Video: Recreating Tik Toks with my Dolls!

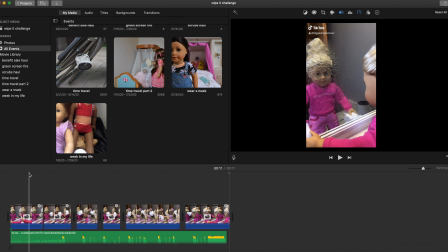[3:42]
I wasn't really satisfied with how it turned out so I ended up exporting it into iMovie and basically what I did was I chopped it up into smaller clips and I actually duplicated the part where Caroline is dressed up so that way there is two times of that and then I duplicated a
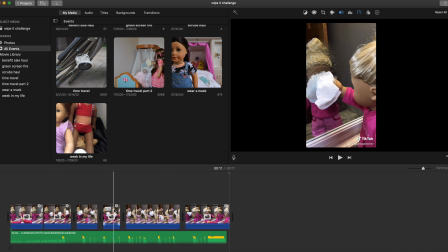[4:01]
little section of Caroline in her sweatshirt just to put in between the dressed up version and what I did was I sped it all up on two times speed except I actually didn't speed up the part of Caroline dressed up because for some reason when I filmed that section on tiktok it was
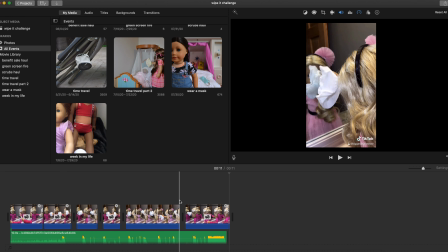[4:20]
the perfect speed so i just left it the same but once when i finished editing it i put the music over it and i think it turned out pretty good so this is the finished product
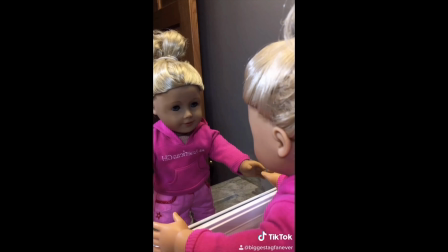okay so the next one i'm going to try to do is going to be like a loop slash transition one and i'm going to be doing it with nanea so basically i am going to try to attempt this tiktok what
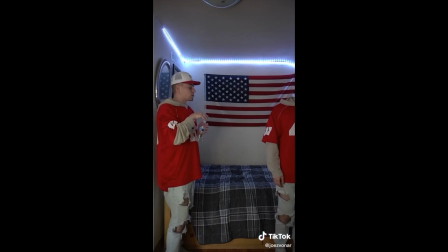[5:04] the bro oh my god bro hold on let's try again so
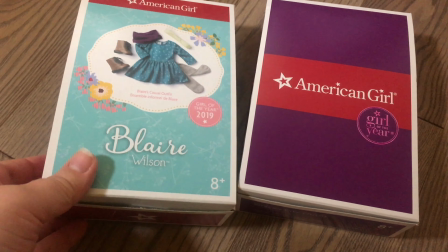[5:12]
the two outfits i chose for danae to switch back and forth between are blair's casual outfit and grace's city outfit to film
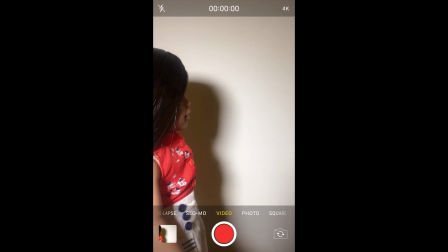[5:21]
this tiktok i used the exact same method that i did for the wipe it down challenge tiktok except this time i learned my lesson and i didn't film it in tiktok
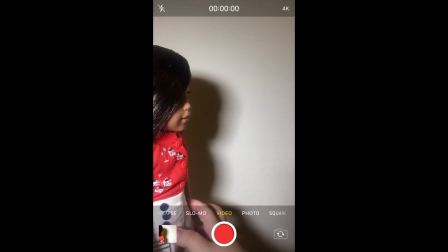[5:29]
this gave me a lot more freedom in making this video but basically all i did was move the doll a little bit and then press
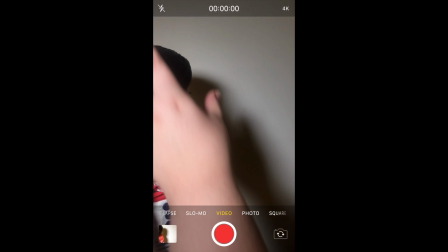[5:37]
record and stop record at the same time and then afterwards i put that all into iMovie and edited it
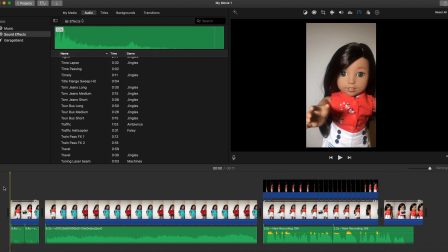[5:44]
okay so here i am in iMovie and to start off what i did was i sped up the clips that i recorded to make it
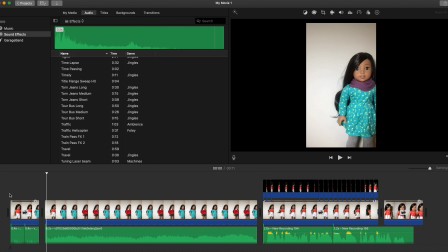[5:52]
look a little bit smoother as you can see it actually looks like the doll is moving now versus before and then I just took the clip of the doll going back and forth between the two outfits and I shortened each one so that way it would look really fast like that and it would just go back
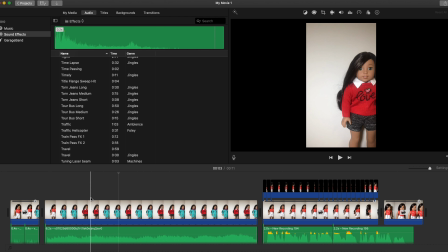[6:10]
and forth between the two of them and then this part was a little
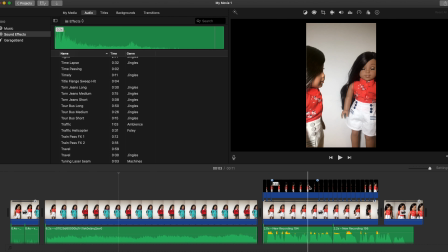[6:16]
bit messed up because my green screen actually did not work well I had to take screenshots of every single frame of the video and i had to remove the background manually so that's why some of them look a little bit like
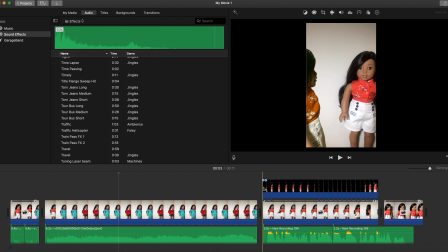[6:34]
desaturated as you can see right there like those two do but then the rest of them look pretty fine so it kind
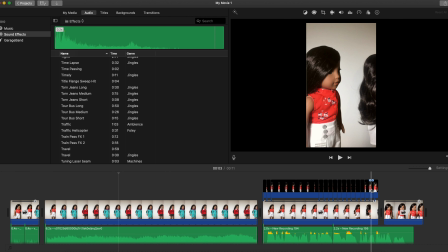[6:41]
of looks like she's actually there like there's two of them so i just left it as it is once when this nana walks off the screen instead of it being green screen nana
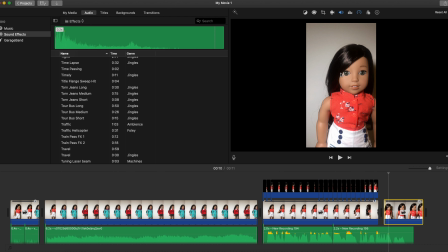[6:49]
here i change it back to the original clip right here where she's not in the green screen and i just play it really fast like i did at the beginning from here to here these are all one tenth of a second each photo
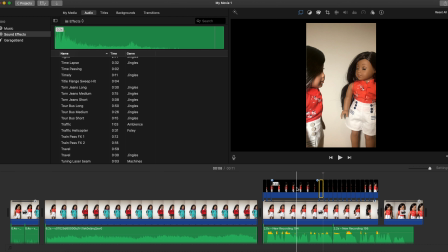[7:06]
which is usually what i put my stop motions at anyway and this photo is 1.4 seconds so that way when she is talking it looks like she's talking to
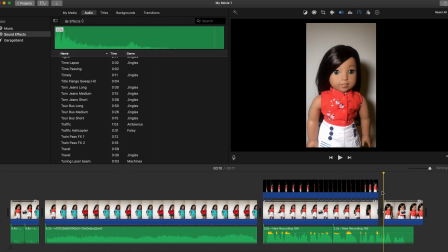[7:14]
her to make it look like it is just looping non-stop all i did was try to line up the last frame of this
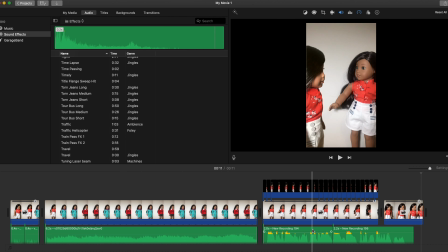[7:23]
one with the starting frame over here so it looks like it is just one continuous loop so as you can see at the end of this
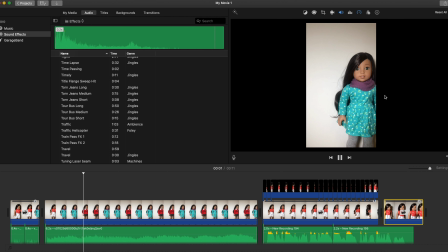[7:33]
it just looks like it's starting right back over which is what i was going for so i think it turned out pretty
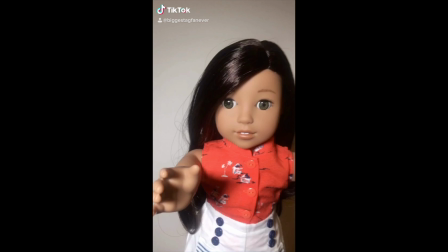[7:40]
good actually since this is supposed to be a loop tiktok i'm going to show the tiktok twice just so that way you can get the loop effect.